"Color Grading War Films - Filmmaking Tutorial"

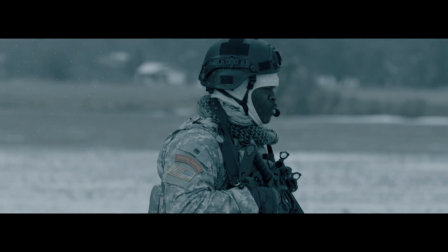[0:00]
Hi guys, my name is Tom Antos, and in today's tutorial I want to show you how I do color correction,
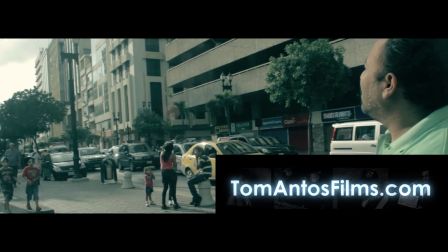[0:05]
or more specifically how I did color correction in my last film, United We Stand.
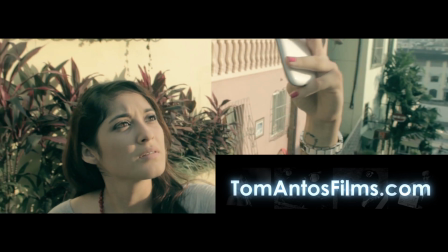[0:10]
Here's a few of the shots from the film.
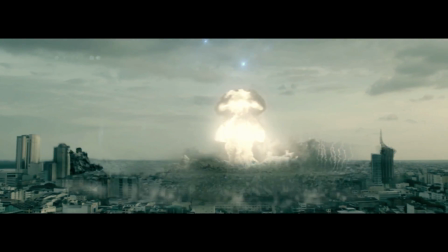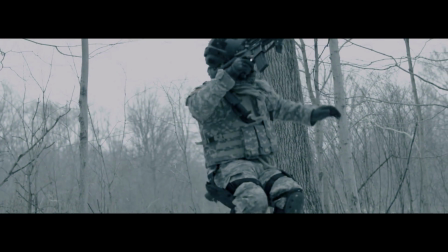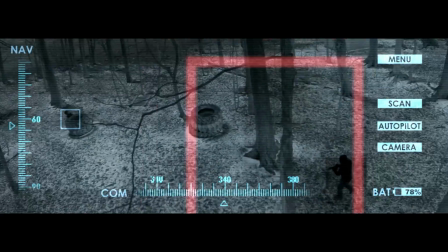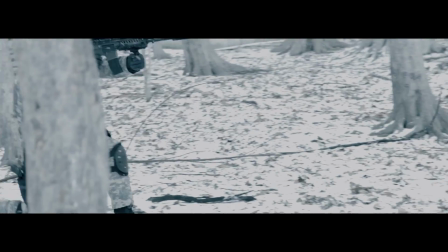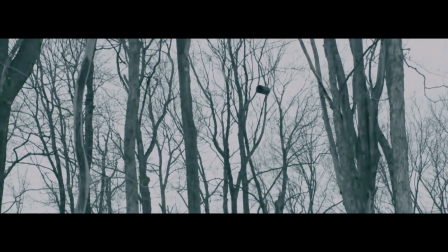[0:39]
And now the software I'm going to be using is Adobe Premiere and the Colorista plugin, but you don't have to use that plugin.
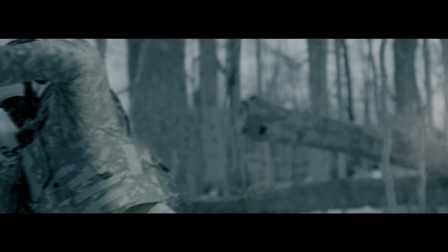[0:47]
You can just use the built-in three-way color corrector. But there's some advantages to using the plugin. Just basically works faster, stuff like that. Now, if you're using Final Cut Pro, then I would say don't use it. Especially the last version of Final Cut Pro is just for any kind of professional work. It's just really bad.
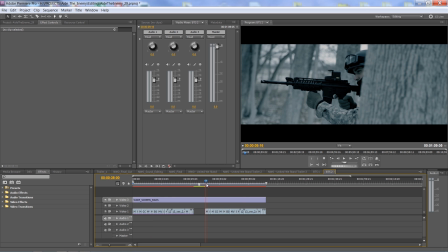[1:10]
So here's how this sequence looks without any color correction.
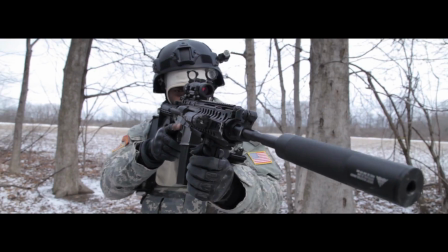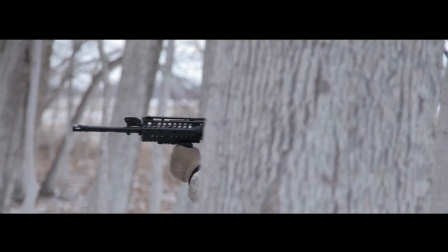[1:22]
And now, as you'll notice, there's some of the shots really differ between each other,
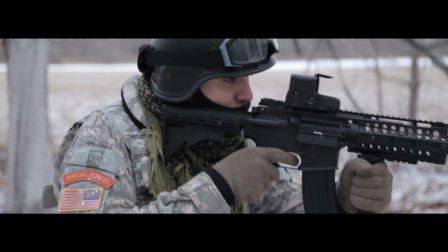[1:27]
and that's because some of the shots were shot on the Canon 7D, some were shot on the Canon 5D camera,
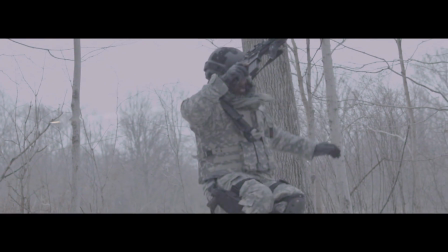[1:33]
some were shot on the Red Epic, like the slow motion shots here. And then there was even like this shot up here is actually shot on the GoPro Hero 3.
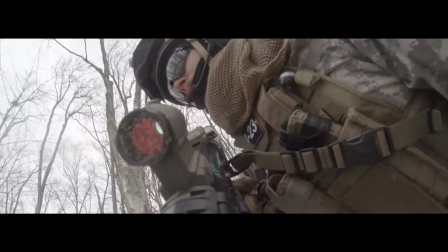[1:41]
So, obviously you have different looking footage. Now the goal is obviously to first come up with the right look for the film, and then afterwards to match the footage from all the different cameras.
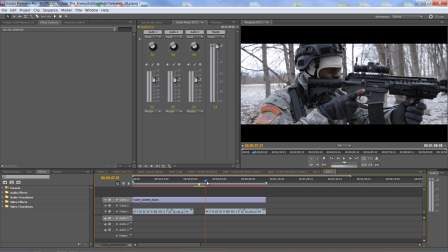[1:49]
So we'll start off on this shot. I'm going to use, like I said, Colorista. So we'll go here to Video Effects, and then we'll go Magic Bullet Colorista, and I'm using version 2.
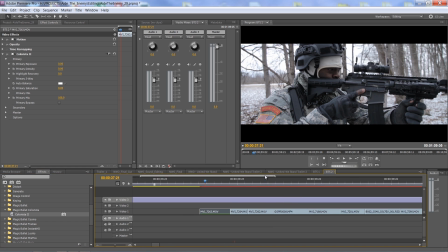[2:05]
Drag and drop it onto this shot. Let me zoom in here. And here's how Colorista looks. So you have the primary options for the exposure, density, all that stuff. And I'm going to pretty much leave those all right now untouched.
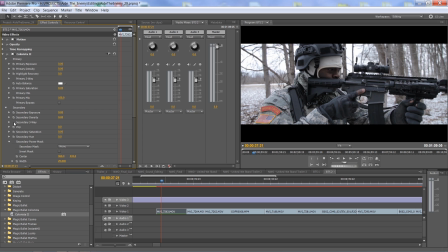[2:21]
And then you have the secondary. And you have the secondary three-way color corrector. So that's really the main tool that we're going to be working with. So what kind of look I want for this? Well, I wanted to feel, it's winter. So even though when we shot it, it was super cold.
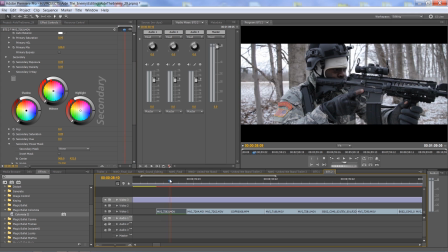[2:41]
When you look at this footage, you might not, maybe you don't get the sense of that it's, really that cold out there. So right away, I know what I want to do is I want to keep it very like cool looking colors. So kind of bluish, kind of greenish kind of tones. And also it's a war flick.
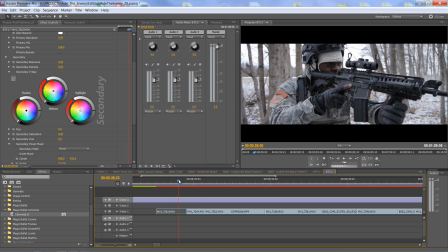[2:57]
It's kind of supposed to be, dark, a little bit maybe depressing, kind of this because of the scenery and the scenario.
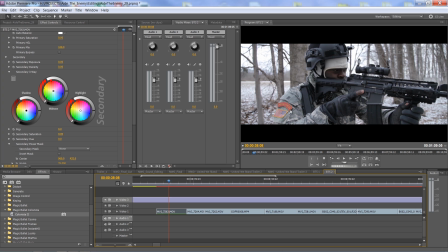[3:04]
So I want to basically like desaturate it and just make it very, not black and white, but so that it still looks like a color film, but it just looks like it's everything just looks kind of depressing, kind of deprived of color.
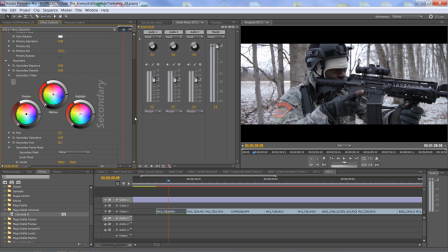[3:19]
So the first thing I'll do probably is I'll go to primary saturate, actually tools, and I'll go to the primary saturation, and I'll just desaturate the shot.
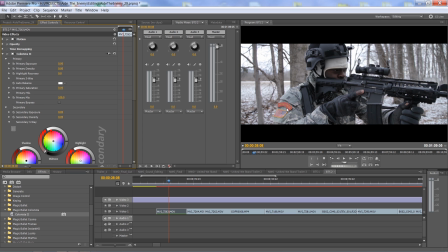[3:33]
I shot it with like this kind of custom preset I have on my camera, which automatically kind of makes the image less contrasted and has sort of less saturated. But even further, like if you see up here on his shoulder here where it says Special Forces and the US flag, there's still a lot of color there.
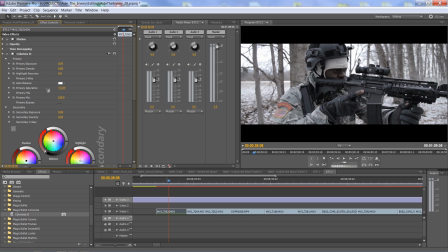[3:52]
So I'm just gonna desaturate it maybe by 20. Yeah, maybe right now I'll put it to 20. Somewhere there. So you see right away the difference. Now in the secondary three-way color corrector, I'm gonna start kind of giving us the look.